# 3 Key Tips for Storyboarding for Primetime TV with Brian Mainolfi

three things when you're starting your storyboard that I want you to always keep in mind. And those are going to be finding the storytelling pose, grouping people who talk together, and then figuring out if you can use a dynamic shot. So storytelling poses, grouping people who talk, and finding dynamic shots. We're going to go through those one at a time here. What do I mean by storytelling pose? With every sequence that you get in a script, there will be a point to that sequence that the writer is trying to convey. Sometimes it's the fact that a character does something, picks something up and leaves, steals something. Sometimes it's just a matter of a character's having an argument or interacting with each other, but there's generally going to be one specific point of a sequence, and that becomes your storytelling pose.
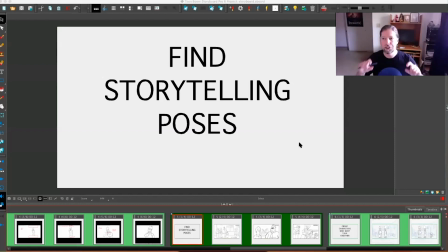[1:08]
If you were to able to string together just the storytelling poses of several sequences, you would get a general sense of how the script is unfolding. So for instance, in this sequence,
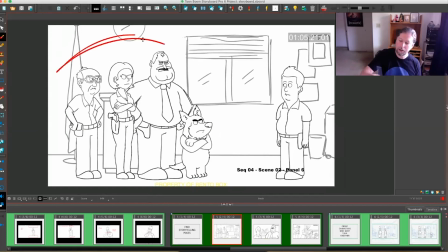[1:24]
the cops have all banded together to confront and argue with Kevin. And so the storytelling, the point of this sequence is that they are grouped together against him.
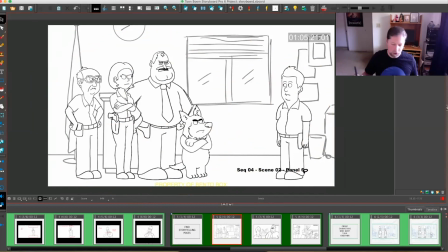[1:43]
And so making sure, generally speaking, when I story sequence, the first thing I will find is that storytelling pose and make sure that I arrange all of the characters on one side of the screen,
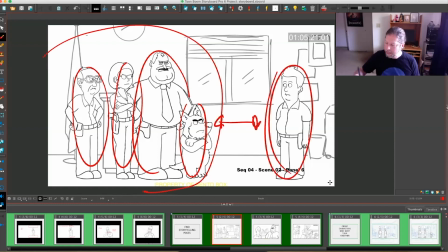[1:58]
leave a gap in this instance, and have this character isolated and alone. So we can tell immediately, even if we didn't know what was happening in the words of the script,
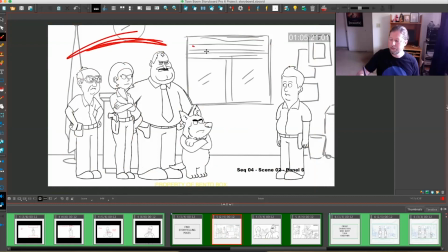[2:12]
we will know that one set of characters is ganging up in opposition to this single character. This becomes the storytelling pose. Now, cutting in to close or group shots,
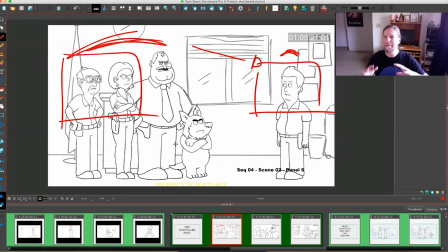[2:28]
depending who's talking, will all stem out of this main storytelling pose. So first thing you want to do is go through and find your storytelling poses for your sequences,
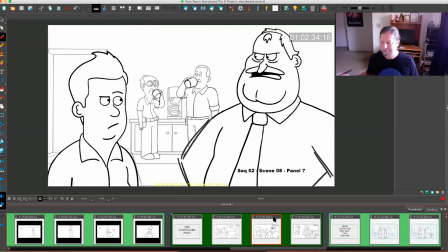[2:40]
and then everything will break up from there. In this example, for instance, Chief is talking to Kevin, but Fitz in the background overhears them give an important piece of information. So knowing that in the script it was written that Fitz
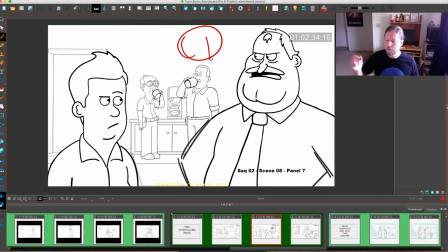[3:00]
here in the background overhears what they're talking about, you can devise a setup in which we as the audience are close to these characters hearing them, and we still get to see reaction to overhearing them.
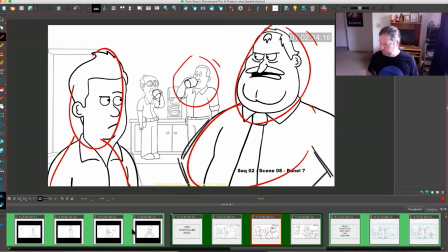[3:19]
So that becomes the storytelling pose for this shot.
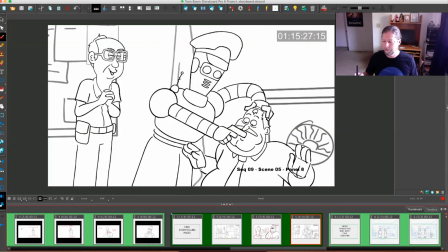[3:24]
Here's yet another one where the police got a robot cop, and this character over here found a switch that switched him from good cop to bad cop, and he's delighted that switching the robot to bad cop,
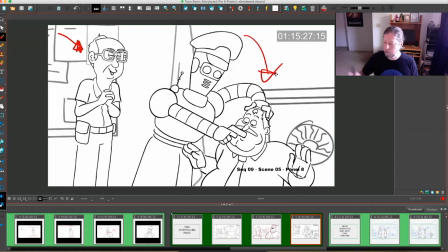[3:41]
he is now taking on doing this horrible thing to the chief. So again, to summarize everything that's happening in the script, we find a single pose that shows the robot, who is now a bad cop,
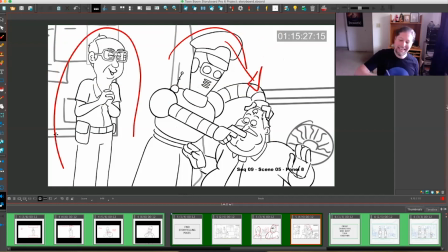[4:01]
doing this to the chief, and that this character is delighted in seeing it. This becomes the storytelling pose. It's the point of the entire sequence that was written.